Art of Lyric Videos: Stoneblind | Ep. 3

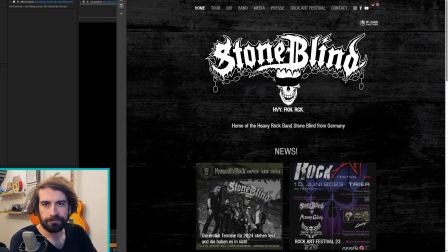[0:00]
Today I'm making a video for Stoneblind, a rock band from Germany. They are from the city of Trier, which has a Roman heritage, and they seem to be quite proud of that history and are inspired enough to create music with this concept.
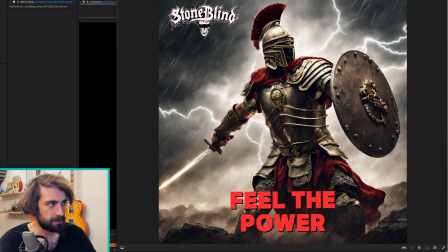[0:14]
They have produced this artwork for the release with the Roman soldier as the centerpiece, and they wanted to produce a lyric video in line with this Roman concept, and I thought that was pretty cool. So I wanted to see if we could use this artwork somehow as the background for the lyric video.
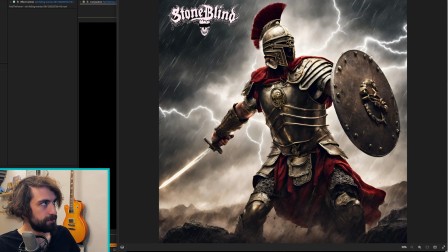[0:29]
They did have this version, which just has the logo. That's a pretty easy thing to get rid of in Photoshop. The main issue with this was that it's a square. I didn't want to just place lyrics over the Roman soldier.
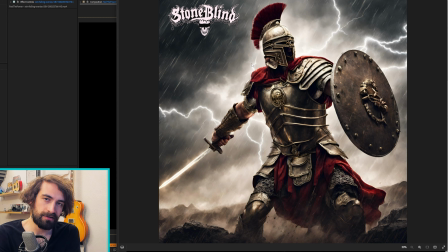[0:46]
I wanted the lyrics to be in front and behind the soldier. And unfortunately, this was the maximum resolution that they have. So what I wanted to do next was see if we could extend this. And just a few years ago, this would have been impossible without hiring a graphics artist. We'd have to go back to the drawing board and see if we have it in the budget and the timeline.
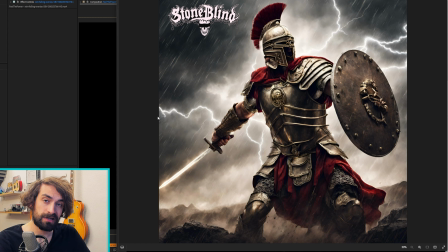[1:07]
And thanks to recent developments in AI image generation, I was able to fiddle around with it for a couple of hours and I came up with this.
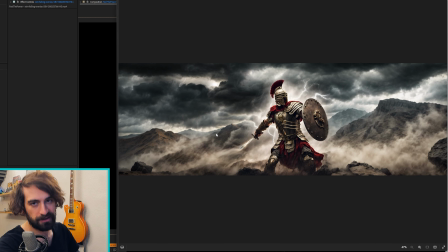[1:15]
Now, I didn't just click a button and this happened.
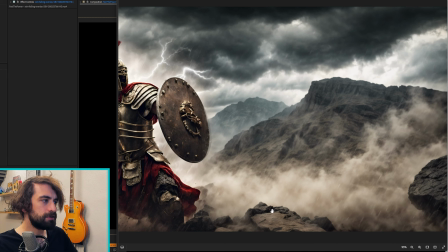[1:18]
I had to work on it in chunks, and there were some imperfections with the image that I had to touch up manually.
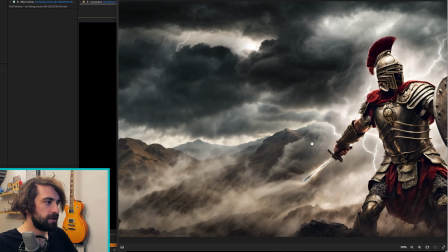[1:25]
Then I went to the left side.
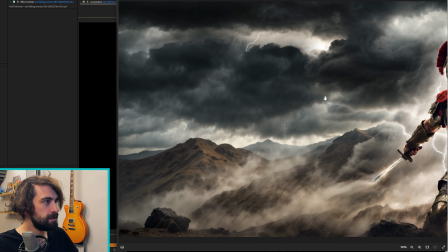[1:27]
Here was a few more issues that I had to touch up manually, mainly with this lightning, and the biggest issue was the sword.
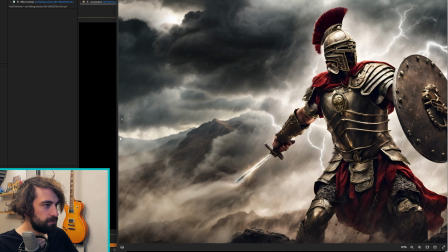[1:35]
For some reason, the AI did not know what to do with the tip of the sword here at the edge, and I had to touch it up manually.
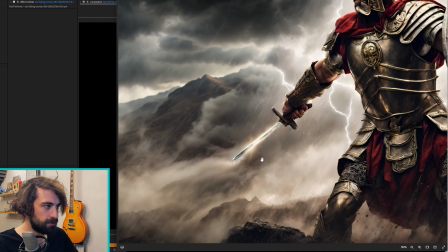[1:43]
I think it's still pretty true to the original artwork, so I thought this would work wonderfully.
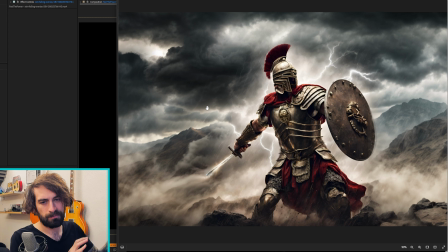[1:48]
I also extended the image upward because I wanted to move the camera around from in front of the character to behind the character to make room for the lyrics, and I thought it would be cool if it was moving a little bit diagonally, maybe a little upwards, instead of just going left and right.
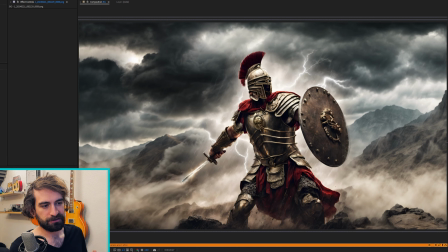[2:03]
So now that I have the image imported into After Effects, I can start playing around with it a bit.
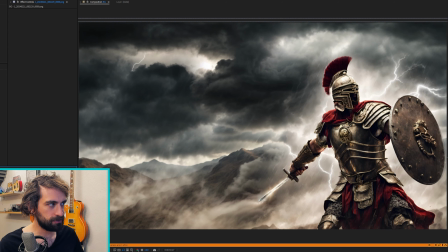[2:08]
My idea is to, throughout the video, I'd be zooming into different portions of the sky, and then later on in the video I would switch to this side perhaps.
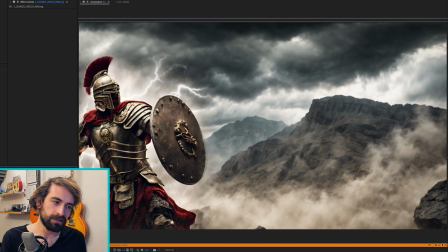[2:17]
I mean, it's a pretty intense song, and the artwork has a lot happening.
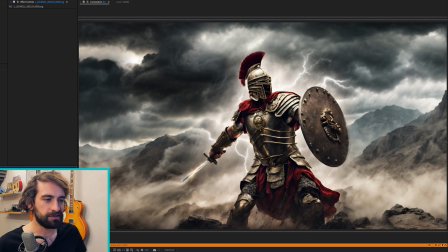[2:22]
You can see there's a lot of lightning, there's rain. It's quite intense. I want to see what more I can do to channel that. And the first thing I want to start playing around with are the clouds.
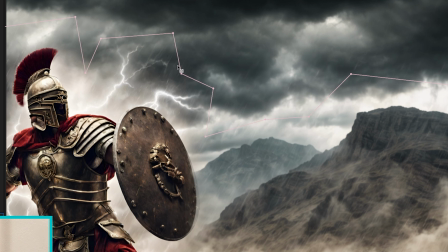[2:34]
And the way I'm going to do that is I'm going to manually add a mask over the clouds, and I'm going to cut around these lightnings.
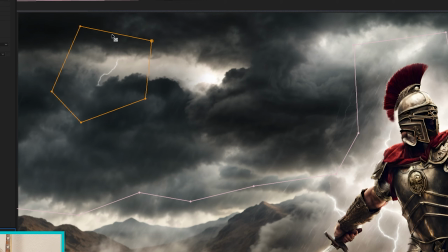[2:42]
And over on this side, I'm just going to cut a hole around this lightning because I want to make the clouds move around without affecting the lightnings.
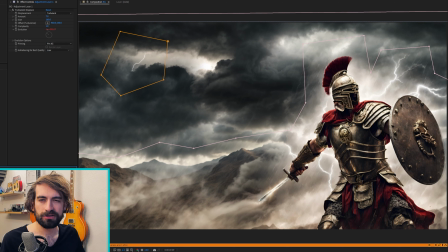[2:50]
Now, there doesn't need to be a lot of movement. I just like to pump some life into the sky there. Moving the clouds around a little bit with a displacement map is going to do that.
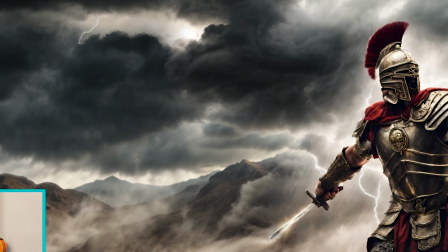[3:01]
And here's what that looks like. It's just subtle enough.
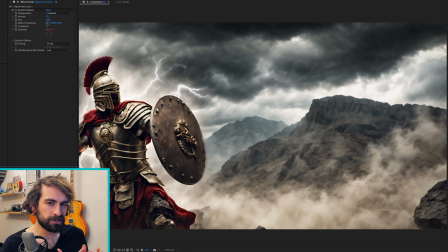[3:04]
It's not too subtle because once the lyrics are over it, it's gonna just be in the background and you won't notice it as much.
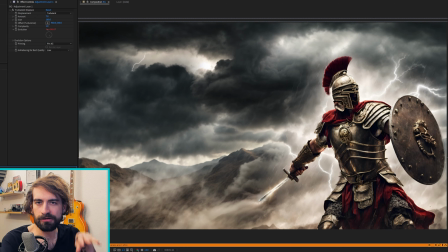[3:12]
Next, I'm going to add some lightnings. The lightnings that are already on the image are just there statically. So I want to add some lightnings myself that will strike on specific points in the song. And lucky for us, After Effects has this built-in lightning generator. It's pretty customizable.
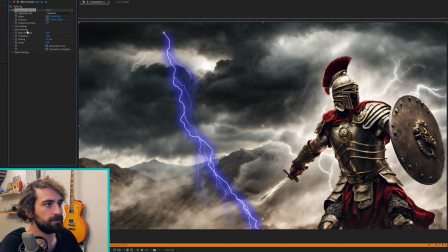[3:30]
You could decide where you want it to strike from, what color do you want it to glow, and all those good stuff. So after playing around with it for a little bit, I have come up with this, which I think fits in pretty well.
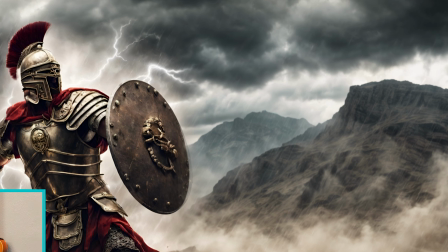[3:43]
And I have it over on this side as well. And what this is gonna do is have these little strikes every now and then in the song.
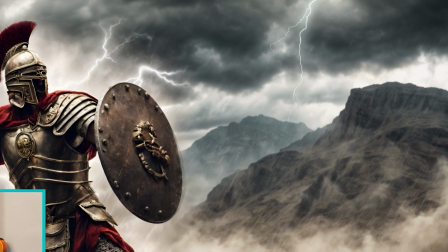[3:49]
Those lightnings are all cool, but I like there to be sometimes a lightning that strikes very up close to the camera.
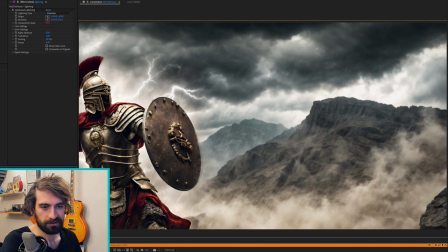[3:57]
That should be a little bit more obnoxious than the little ones I have so far. Using the same lightning effect, I have created one that is striking closer to the camera.
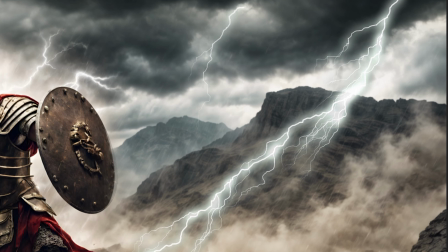[4:08]
Here we go.
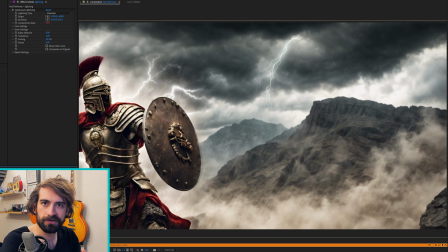[4:09]
I think that looks pretty cool if used much more sparsely. Perhaps every chorus there'd be 4 or 5 lightnings in the background and then one big one that strikes right in front of the character here.
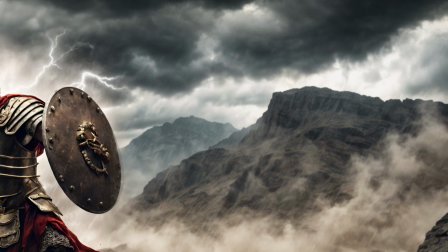[4:20]
So both of them together now look something like that. I think that's pretty cool. Now we have some clouds, some lightning going in the background and foreground.
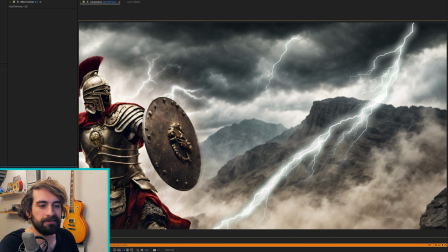[4:28]
Next, I think we should add a layer of rain over this whole thing. And even though After Effects has its own rain generator, I find it looks incredibly fake.
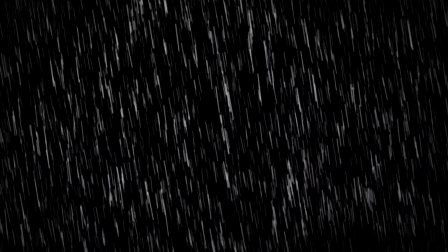[4:39]
So what I'm going to do is I'm going to add this video of rain that I found over our composition.
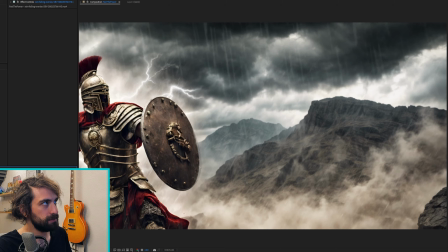[4:44]
Together now, with the rain, it looks like this. It's really starting to come together with the lightning and everything.
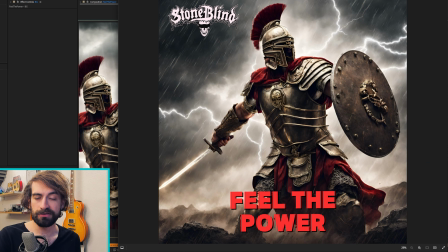[4:52]
Now when it comes to the lyrics, we're going to use something similar to what they have on the artwork here, just to keep everything in line with their branding.
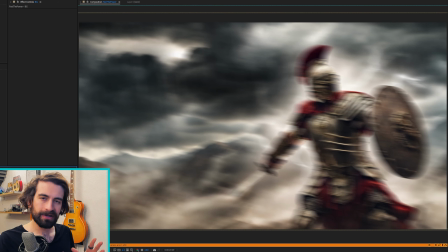[4:59]
And as for the animation of the lyrics, it's a pretty heavy song and it's sung pretty fast paced. So I want to have the words sort of shaking as they fall into place.
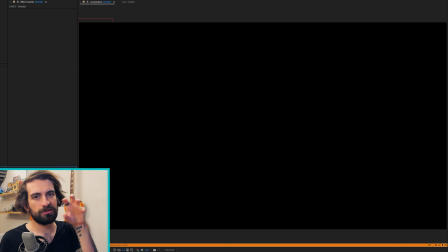[5:09]
And I have done that by animating the position of the words and their scale and applying a little bit of code so that when they're supposed to come to a stop, they don't just stop dead on, but they kind of keep shaking for a little bit according to the direction that they were moving just before stopping.
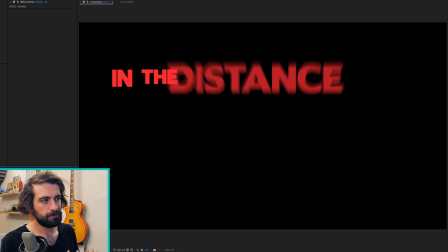[5:29]
And after playing around with these parameters for a while, I landed on something like this.
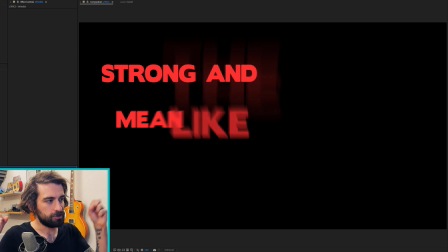[5:34]
And I want the exit to also kind of just shake out of existence like that.
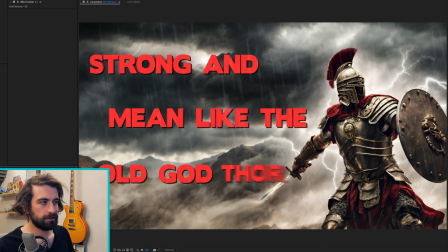[5:39]
Alright, so this is starting to come together now.
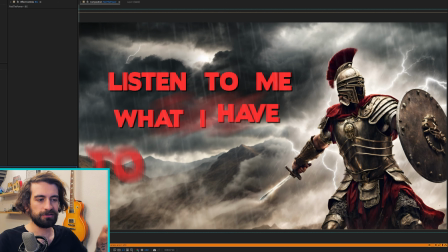[5:46]
We have this part where the camera jumps from behind the character to in front of the character and the chorus kicks in, and it looks kind of like this.
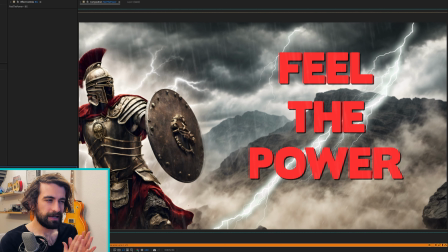[5:58]
So I think that looks pretty cool. But now that I'm looking at it, it's a little bit too static still.
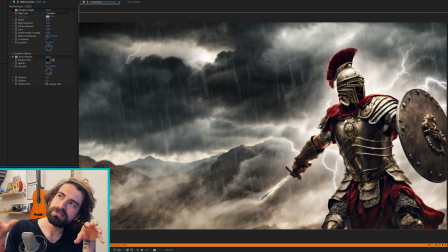[6:04]
So what I want to do next is introduce this constant, subtle motion in the camera.
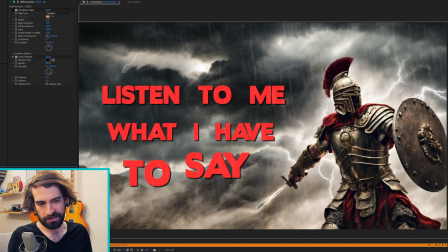[6:12]
I'm going to create the illusion that the camera is moving by moving the background layer and the lyrics layer at different ratios. So since the lyrics are closer to the camera, for every 10 pixels that the background moves, the lyrics would move 15 or 20. Kind of creating the illusion that the camera is moving. And the way I'm going to do that is just randomly move the background layer around and then write a little piece of code that's going to move the lyrics twice as much as the background.
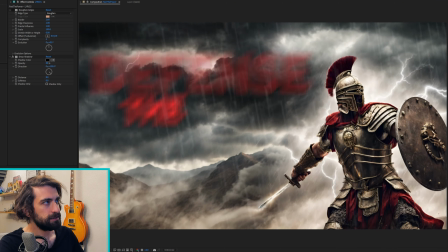[6:47]
And when those two things come together, it looks something like this. Focus on the parts where the lyrics are fixed.
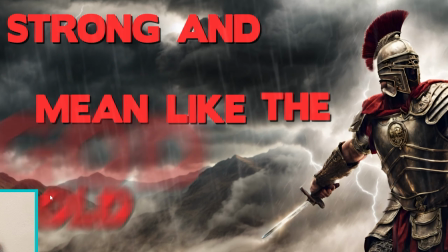[6:54]
You can see them moving at a different rate than the background. And now I think it really feels like the whole thing has come alive.
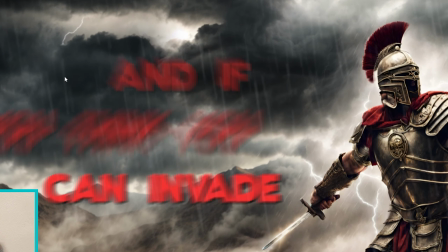[7:01]
The camera feels like it's moving. The cloud is moving. There's lightning striking in the background sometimes and the rain going over it.
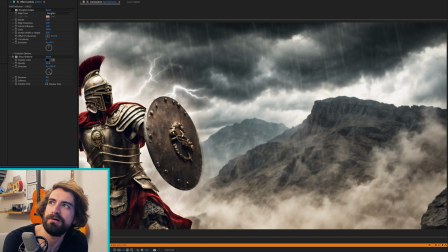[7:08]
And I'm quite happy with how this is coming along. The next thing I wanted to talk about was there's this big hit at the beginning of each chorus. And those are the parts where I have placed the big lightning in the forefront. Looks something like this.
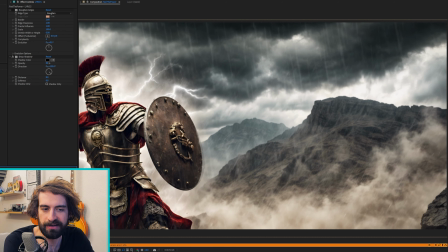[7:24]
But I also want to reflect that energy there in the lyrics somehow.
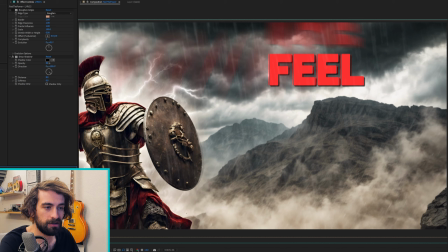[7:29]
Only for those big hits we could make the lyrics sort of shatter. There is this effect called pixel poly, which breaks a layer apart.
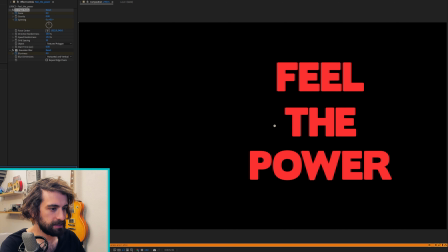[7:37]
It's quite customizable, but the main thing that I want to change is the size of the pieces that are breaking from it and the force center,
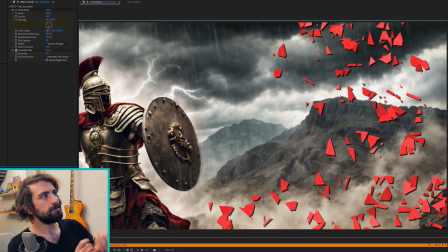[7:45]
and that is the point where things move outwards from. I want it to kind of look like it's coming out from the shield in that direction.
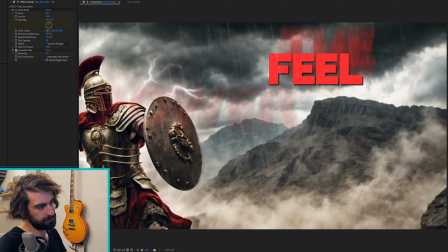[7:52]
And after playing around with it a bit, I settled on this. I think that's pretty cool.
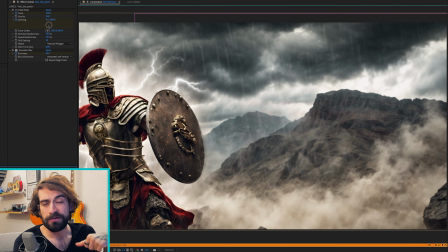[8:00]
The last thing I want to talk about is this part in the song where the energy and intensity go down a bit. The vocals repeat the title of the song, Feel the Power, but it's a lot softer than the rest of the song. Obviously, there's no lightnings for this part, but I also want to animate the lyrics differently.